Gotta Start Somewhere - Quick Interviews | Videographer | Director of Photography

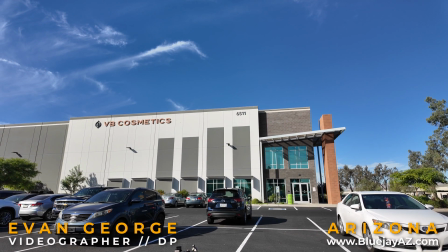0s
Hey everyone, welcome to the vlog. Today we are doing a shoot for a local cosmetic company in Arizona.
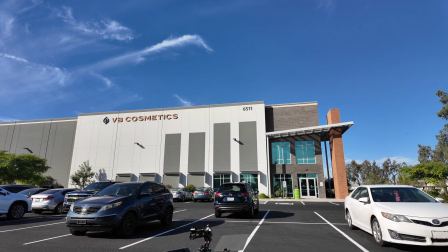6s
And it's just a quick one. It's a quick interview with the founder talking about how they give back to the community.
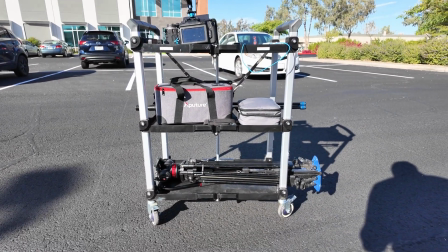13s
And so what you'll notice is that I'm traveling really light here.
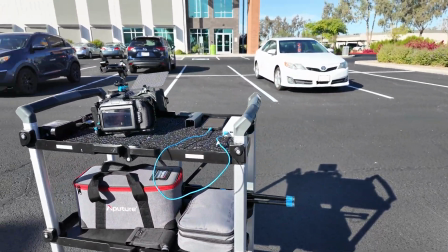17s
I've got my production van behind me, kitted out with all the things that I need in case I need something more,
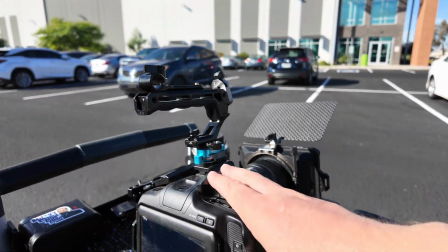23s
but the Blackmagic 6K Pro is the camera of choice for this shoot,
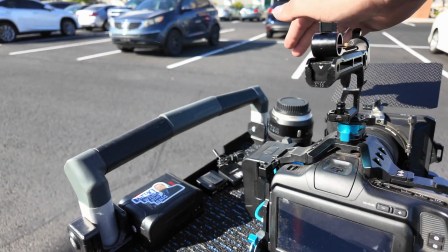28s
alongside with a Sigma 18 to 35. It's very sharp, great for interviews.
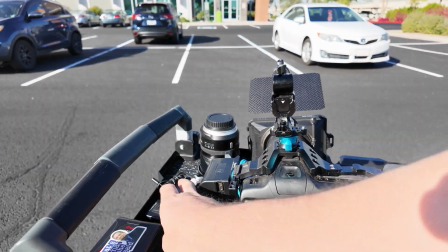34s
And I also have this Rode Wireless Go kit, which is what I ended up using for this shoot.
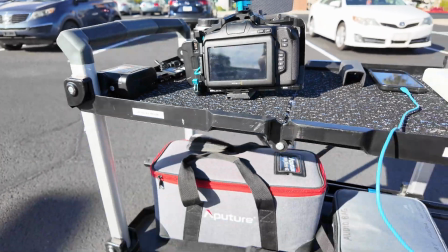39s
Although, as you'll see in this gray case, I've got all sorts of different lavalier microphones and timecode devices, etc.
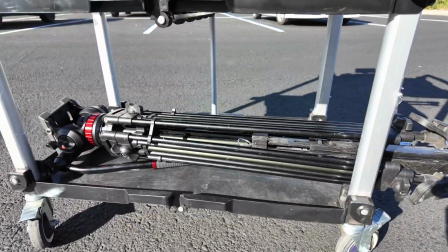47s
Tripod here on the bottom, and I have the Aperture 60X here in the middle.
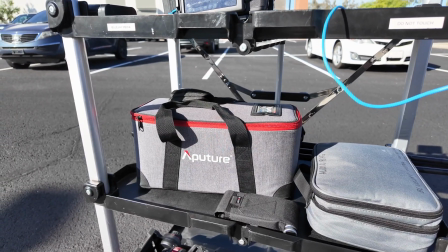52s
This is just in case. I actually have no idea what the lighting scenario is like inside.
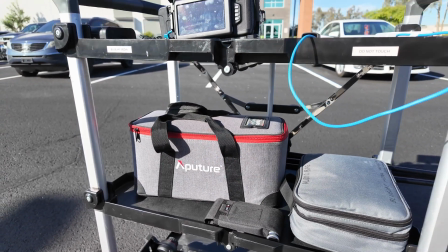58s
I'm bringing this light just in case I need to have something, but I can always come back to the van,
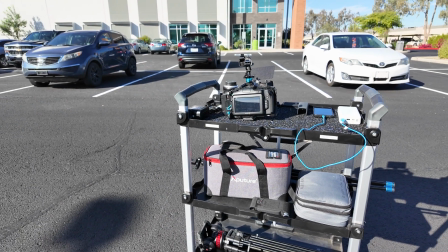64s
grab soft boxes, grab a 300 or a 500 nan light, and shape the light if I really need to.
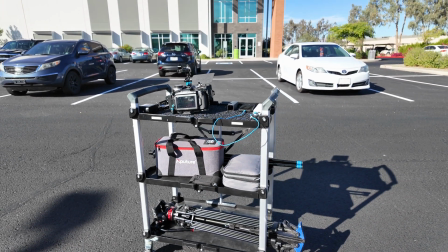72s
But I think this is going to be okay. It's a very fast shoot.
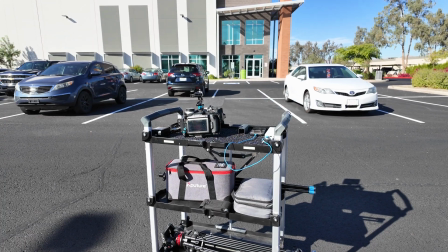76s
I need to be in and out of here pretty quickly and grab B-roll of the operations that happen inside as well.
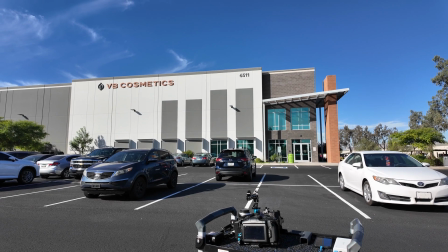84s
So I wanted to travel pretty light.
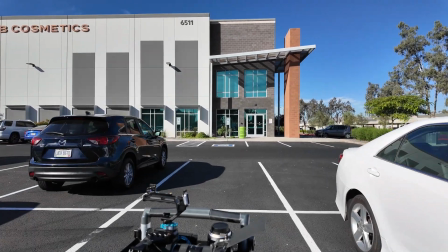90s
And as I see on many other people's vlogs, I have to have the cart rolling into the building shot.
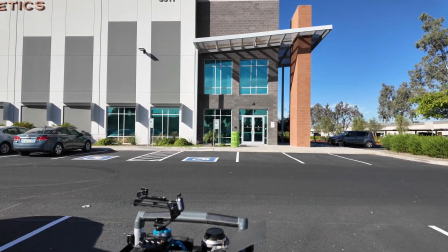97s
I didn't want to miss that.
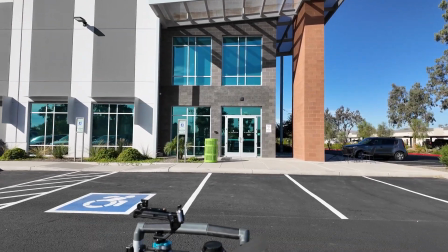101s
But in all seriousness, I'm still getting used to what I need to film, what I don't need to film for behind the scenes.
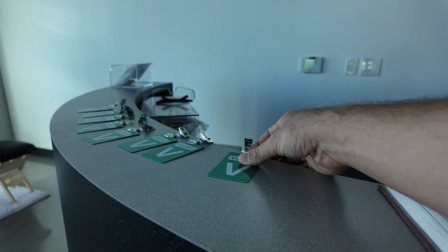109s
Like this shot of me getting a visitor badge. I don't know, is this a good shot to use?
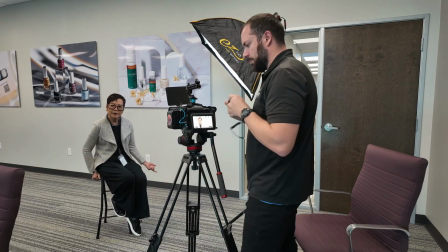113s
Couldn't tell you. So the main thing that I want to point out here is I'm not doing intense lighting here.
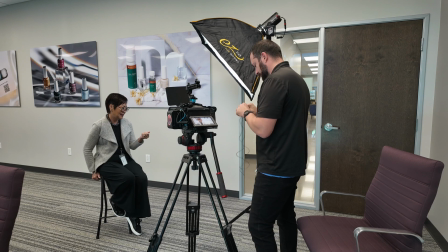120s
It's a camera with her on a stool that I provided.
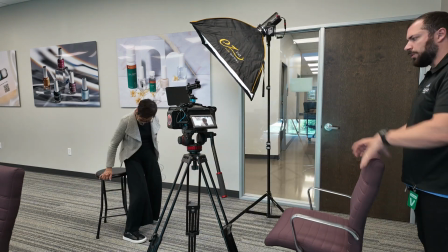124s
I'm using one of the office chairs because we ended up being eye to eye.
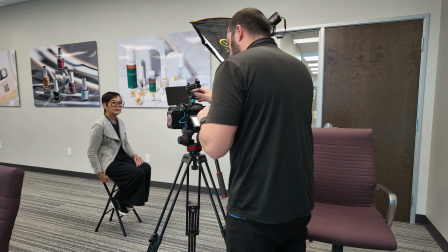130s
I'm a little bit taller than her, so her on a stool, me in this chair made the most sense. And I also bring these stools to all of my shoots because
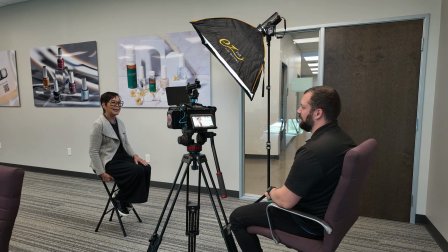139s
usually they don't have stools that don't have backs on them. Everything has a fabric or metal backing to it, and it doesn't always look good on camera. And I also notice people don't really sway their bodies too much when they're sitting in a stool.
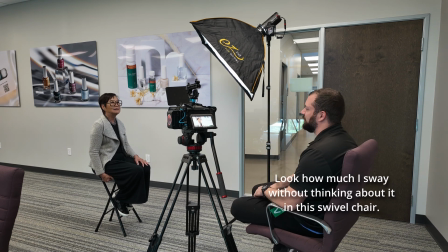155s
The other thing that I would like to point out is that I'm actually conducting the interview.
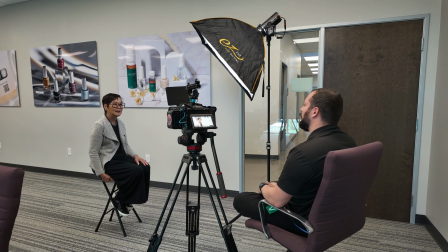160s
Now, I know my channel's newer, so most people aren't aware of this, but I usually am operating the camera, the lighting, the audio, and I'm conducting the interview. And the reason why I prefer to conduct the interview is I've really spent a lot
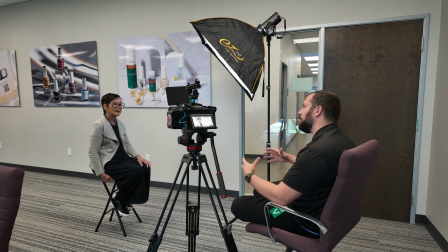177s
of time focusing on this craft and learning what to do and what not to do to get the best, most authentic responses and also make things easier in the edit. So what I mean by that is I ask questions that I'm supposed to,
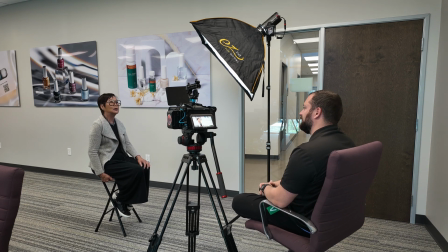192s
but then I expand on them based off of my own curiosity, and it really opens the door for good, solid, open-ended answers from the talent. But then after they're done answering, I'm not saying, "Great job, awesome, you did so good."
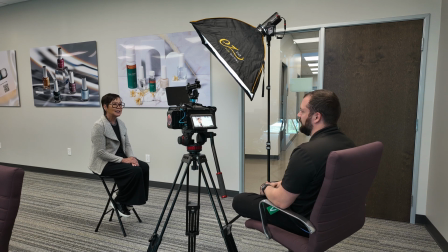207s
I'm not saying that immediately after, which saves me a lot of time later when I'm editing. I simply will nod my head, pause for a few seconds, and then continue on to the next thing.
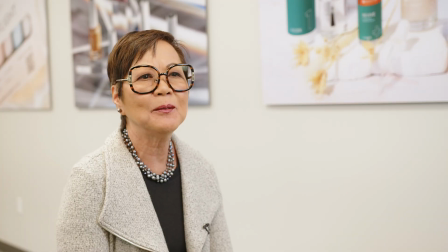219s
And this is our final shot. So I definitely wanted to turn down the house lights, darken that background, do a hair light and things like that.
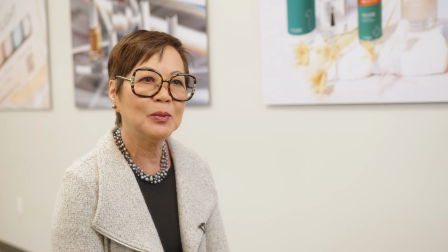229s
But a couple things to note about this project. The time that I had on site was very limited. This conference room, even though I'm with the founder of the company,
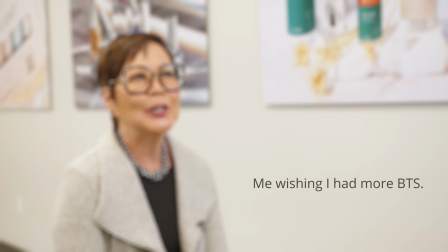239s
this conference room was supposed to be in use by the CEO for a different meeting not very long after we started.